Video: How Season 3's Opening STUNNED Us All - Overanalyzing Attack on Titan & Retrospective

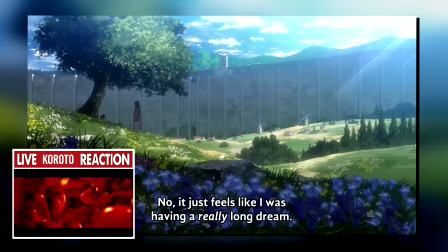The opening sequence of episode 38, much like the very first one I suppose, gives up all subtlety and just drops us right on the shore.
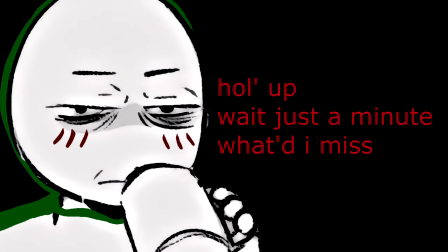You know, the thing we've been working toward ever since the start of season 1? I think I'm not alone in saying that when I saw this dreamy,
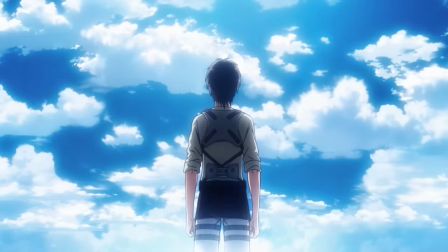peaceful scene with those familiar seagull songs and the calm waves hitting the shore, I was very much doing a double take.
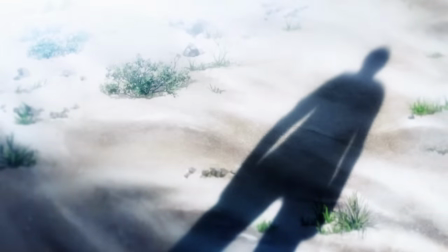Not helped by the fact that air and shadow that we see here is ripped right out of the season 2 ending.
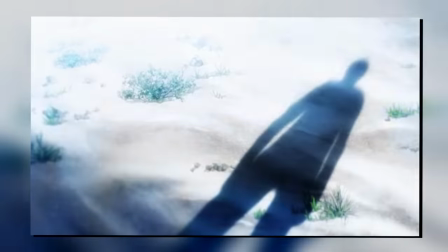Something that very much solidifies this as reality and not some hazy vision or dream.
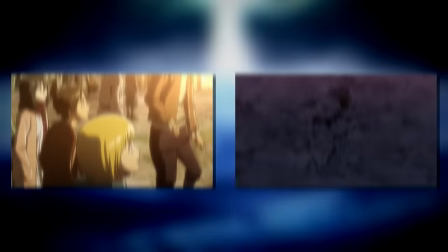Another important note is that it continues the theme of cyclicality in the story. Season 1 started with the colossal lumbering over the wall, and it ends with one within the wall.
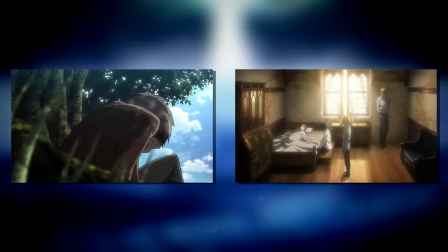It started with Eren waking up on a flowery field alongside Mikasa, and it ends with Eren waking up with those same purple flowers alongside Mikasa.
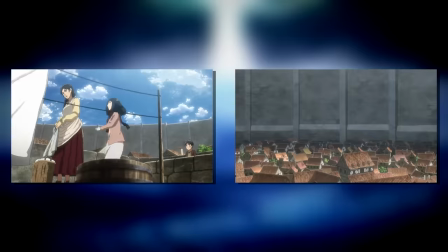Season 2 opens with the Beast Titan, it ends with the Beast Titan. It opens with a flashback to Eren's mom, it ends with a continuation of that same flashback.
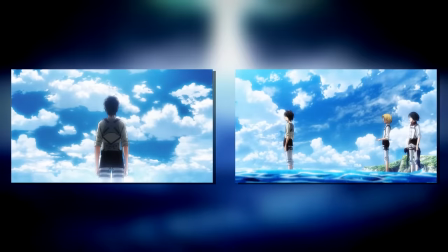And so now season 3 opens with the shore, and will end on that same shore. Just like Eren's fate of waking up from the long dream time and time again.
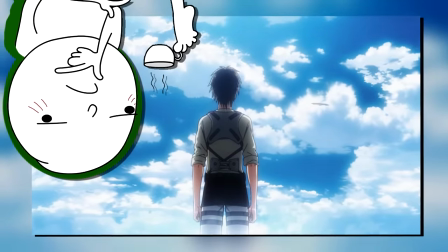Each season establishes a cyclical narrative that, again, solidifies this vision as the absolute truth.
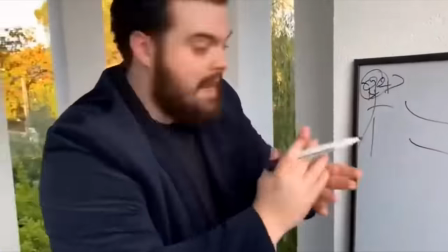Another thing to note is the wider framing of this entire sequence. We left off season 2 with us barely even getting away.
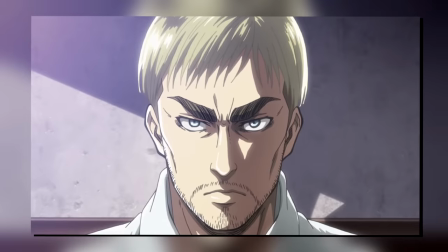And while Erwin certainly seemed confident that they've made a huge leap toward the truth,
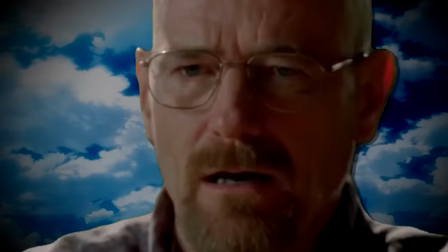opening up the season with, again, the most dreamy scene imaginable, certainly leaves you asking many questions as to what happens in between.
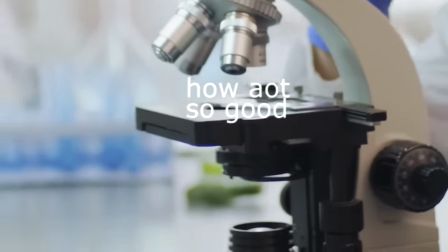Another thing to note is the parallels to the final season, particularly with the color scheme and the framing of the sequence.
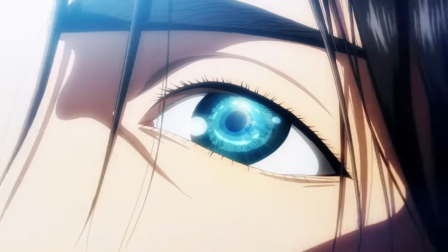Notice the super vibrant color palette that's used here.
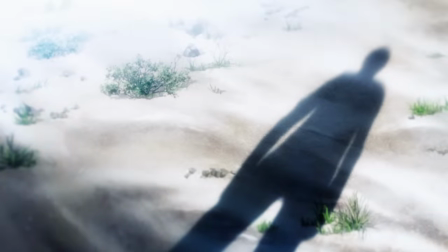And also note the bloom on everything that gives the scene this warm and hazy feel as we see those two birds flying in freedom.
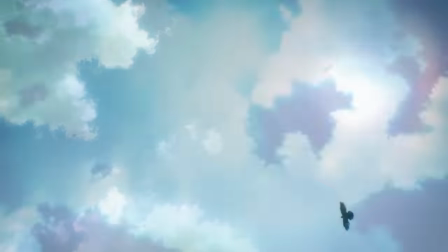But we then cut to the opening scene of the final season. There are no calm waves hitting the shore, no seagull songs.
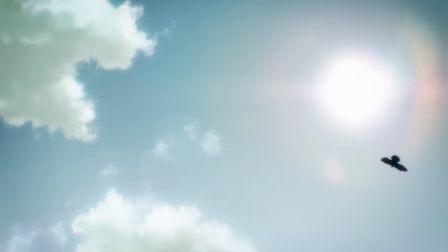It's just a lone bird circling a dead-and-dry battlefield of non-stop destruction.
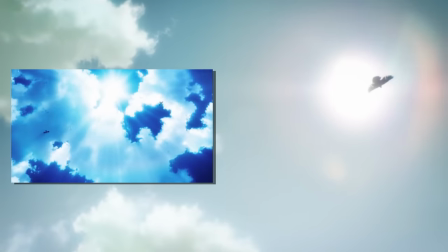First off, the birds going from two to one I think can be interpreted as the separation of Eren and either just Mikasa or just about everyone else.
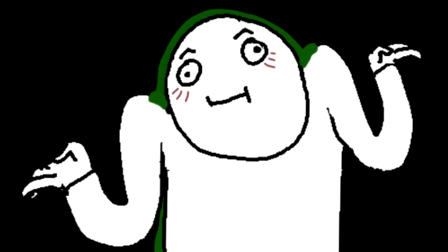I think both interpretations make sense here considering Eren does go off solo.
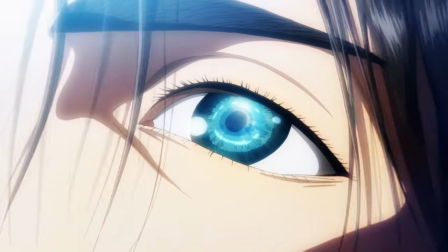You can even take it to be a separation within Eren himself, with the bird that has been left behind representing his humanity.
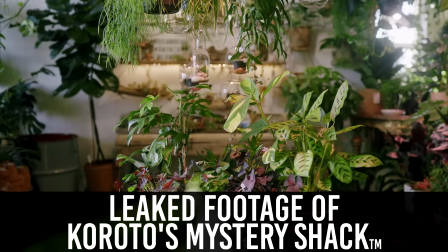And fret not, once we get to Season 4, Botanist Croto will take a quick break and Ornithologist Croto will make his debut.
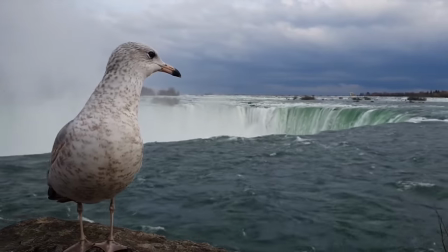Yes, we will talk about birds. For probably a long time.
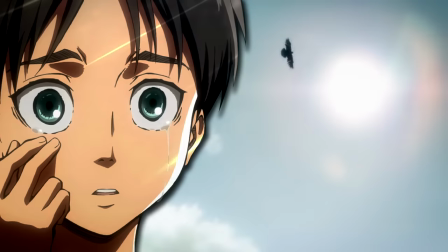Though secondly, the visual contrast of this peaceful coast and the war-ridden battlefield brings up the question of, did the dream turn out to be a nightmare?
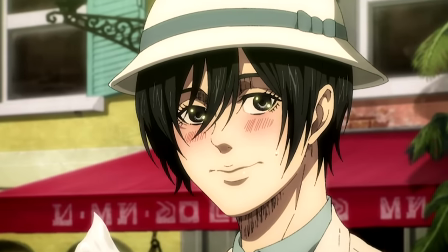Again, we'll be touching on this plenty more, so keep that in mind for now.
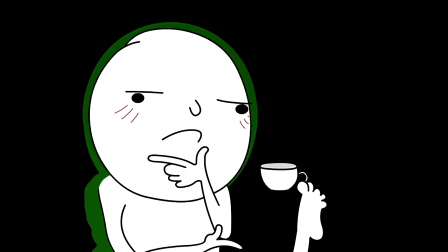Also, also, this is something I kinda flew over in the first episodes because we only really talked about the whole salt trade aspect,
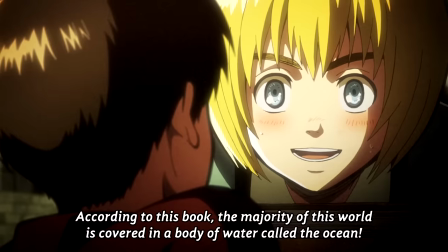but Armin's book mentioning the ocean was of course another big hint toward the truth of the world.
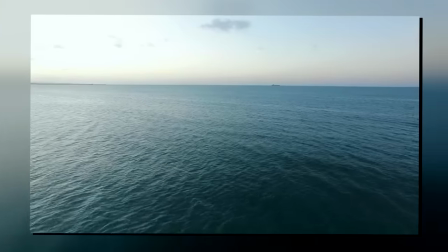They didn't just call it some huge body of water, they explicitly said ocean,
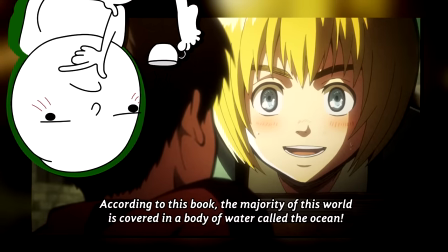something they technically should not be aware of unless someone knew what the difference between a sea and an ocean is.
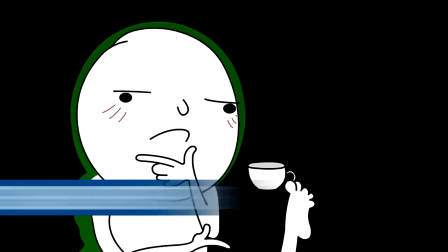So this is just a confirmation of that. The dub though actually does change the wording and Eren just says
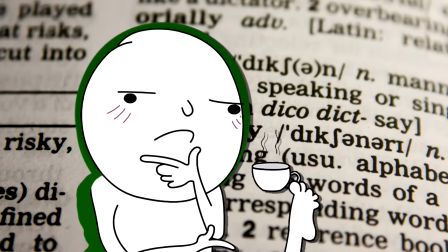which I do think adds this interesting dimension of there just being a gap in language, I find that very neat.
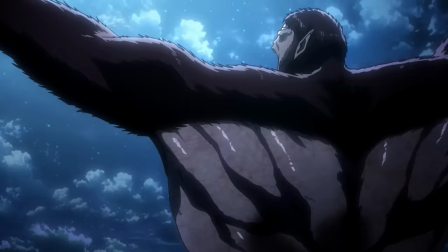And coincidentally, we'll have another very very similar example of this later in the episode. And lastly, I just have to give huge props to Eren's voice actors for this scene.
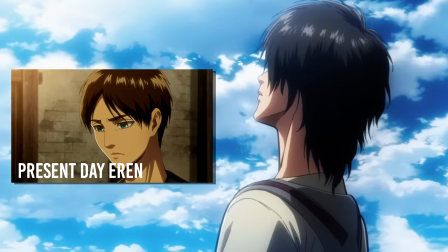Oh, and actually, also also also, before we get to that, Eren obviously also has longer hair, so there's already an implied timeskip further adding to the belief that this is not a vision or anything.
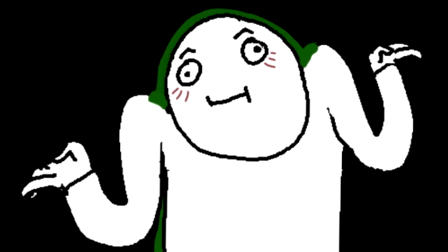Why would Eren envision himself sometime in the future, but not so distant future, right?
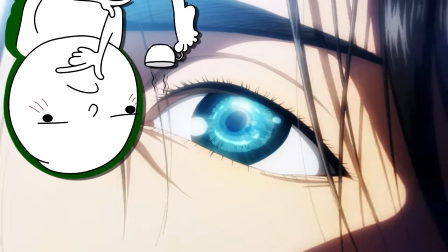But yes, both the sub and dub voice actors just nail that hollow sounding, almost regretful and painful tone.
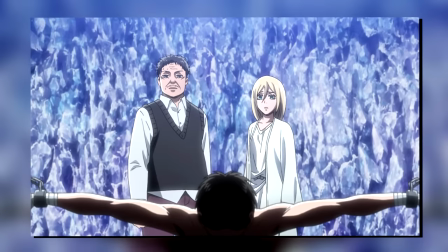With Eren, we of course know that much of this is a direct result of what happens in the Crystal Catacombs and later, him literally seeing the rumbling.
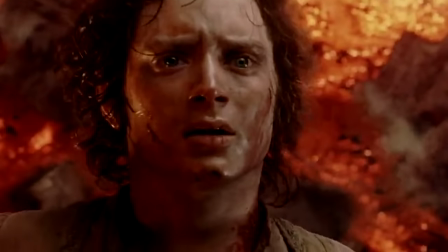But in terms of themes, it's just that moment of, wait, it's over. For us, we are not a aware of any future-seeing shenanigans.